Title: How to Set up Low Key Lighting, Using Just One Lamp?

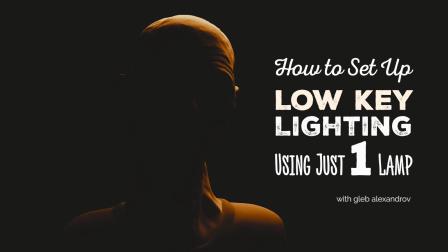[0:00]
Hello everybody, what's up? How to set up a low-key lighting using just one lamp?
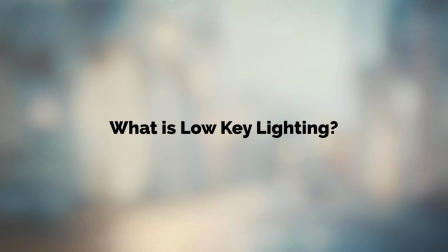[0:05]
And I'm Gaby Alexandrov by the way. So what is low-key lighting?
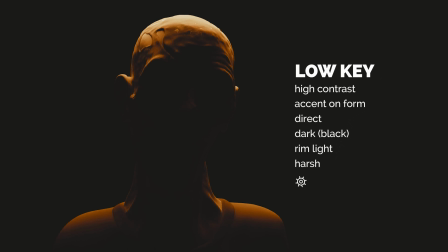[0:09]
First of all low-key lighting can be characterized by high contrast between lit and dark areas. It usually serves the purpose of emphasizing the form of the model, its shape, its volume. What else? Usually the light is direct and the background is very dark,
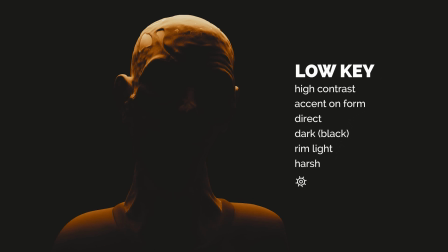[0:27]
almost black. very often we can see that very strong rim light or edge light and the lighting is hard.
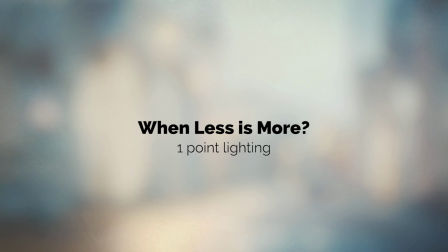[0:36]
we can approach low key lighting using just one light and that is more than enough because you know less is more.
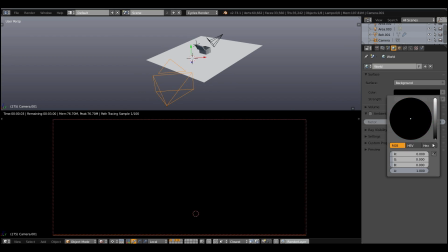[0:44]
so here I'm starting with an ambient lighting then I'm disabling it to be
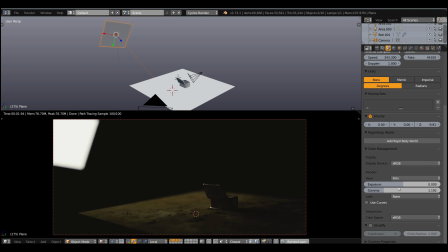[0:50]
able to see my area light more clearly and what I'm doing here I'm just setting up one point
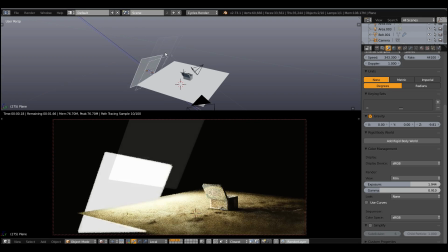[0:56]
lighting and then I'm calibrating the exposure and the gamma and try not to place your light too
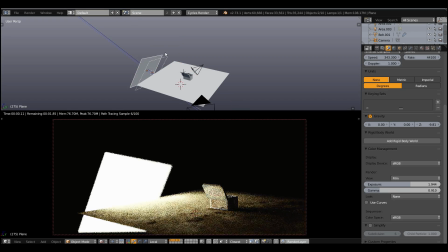[1:02]
close to the object because then the light will wrap around the object and we will not achieve the edge lighting.
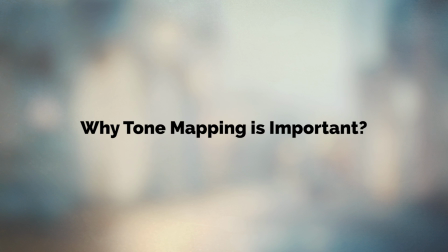[1:09]
okay one more thing white tone mapping or a color grading is so important when you're dealing with low key lighting
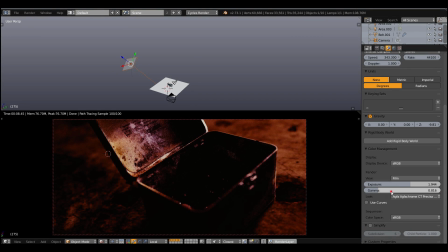[1:17]
because in color grading we may set up the film emulation and that means
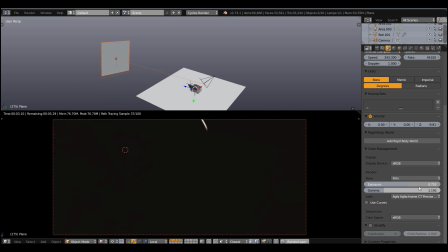[1:22]
that the blacks will be crushed just like in real photo and you know when I have just one angle and just one chance to set up the lighting you may as well pick up the best angle and personally I'd like to start with a complete darkness and
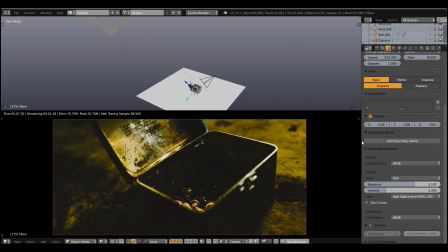[1:38]
then put on the lights and here I will switch back to the
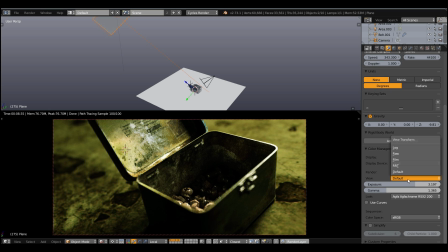[1:42]
default mode of the column management and as you can see it reveals
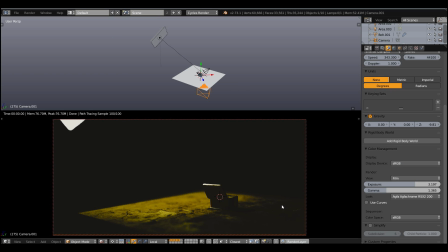[1:47]
so many details in the shadows and we don't need it, we need a pitch dark shadows, almost black.
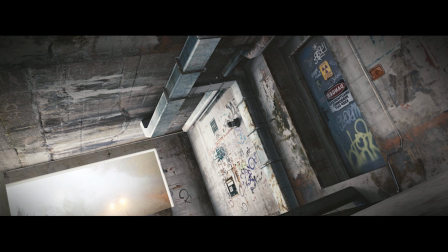[1:55]
alright and the next thing regarding the low key lighting is the high light and looking at that picture you can see how the very soft ambient lighting is spinning onto the wall from the window and obviously the lighting is so soft because the light source, the window and the sky is so big.
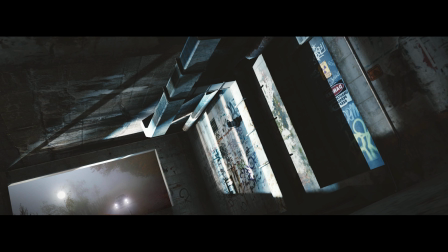[2:14]
When we get in the spotlight in our scene, you can see how shadows become much more hotter. And these sharp highlights just remind me of the film noir.
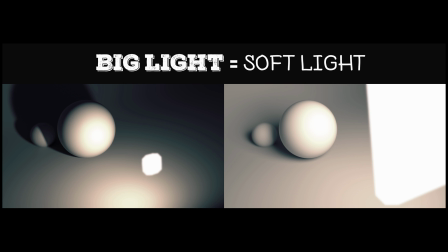[2:26]
All these crime scenes where the light is shining through the blinds on a detective's face. So just to repeat one more time, big light means a soft light and the small and bright light means a harsh light.
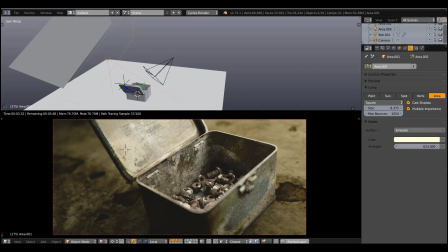[2:40]
For example, in this scene I have moved the light very close to the iron tin and you can see how lighting is became very soft and when
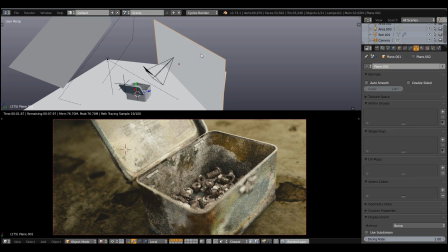[2:48]
I add a reflector it become even worse for a low key lighting scenario because we are lowering the contrast and the trick to low key lighting
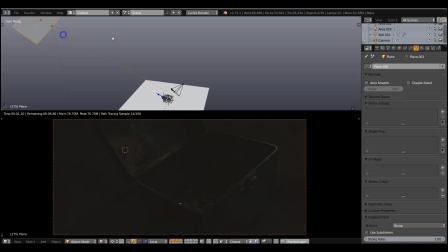[2:57]
is to maintain very high lighting contrast ratio between lean and dark areas as you remember so here I'm moving light away from the object and the shadows
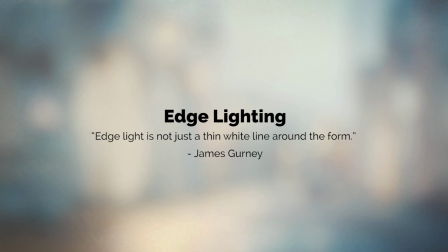[3:06]
become much more harder and we're getting closer to these low key lighting look okay in the next thing Something to talk about is the edge lighting,
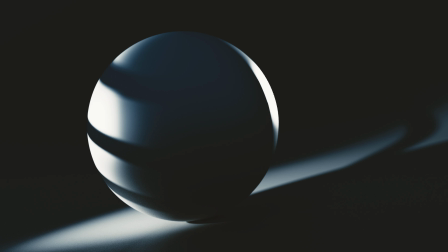[3:15]
it is called the rim lighting sometimes. And one of the biggest mistakes we can make is to think that edge lighting means exactly edge lighting. And that's not true. Because so-called edge lighting can illuminate the object from the side.
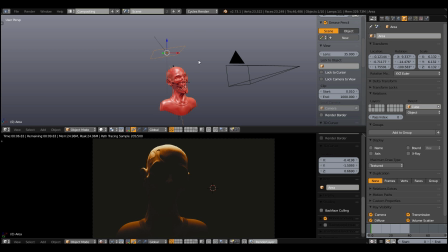[3:31]
Or even from above, like in horror movies.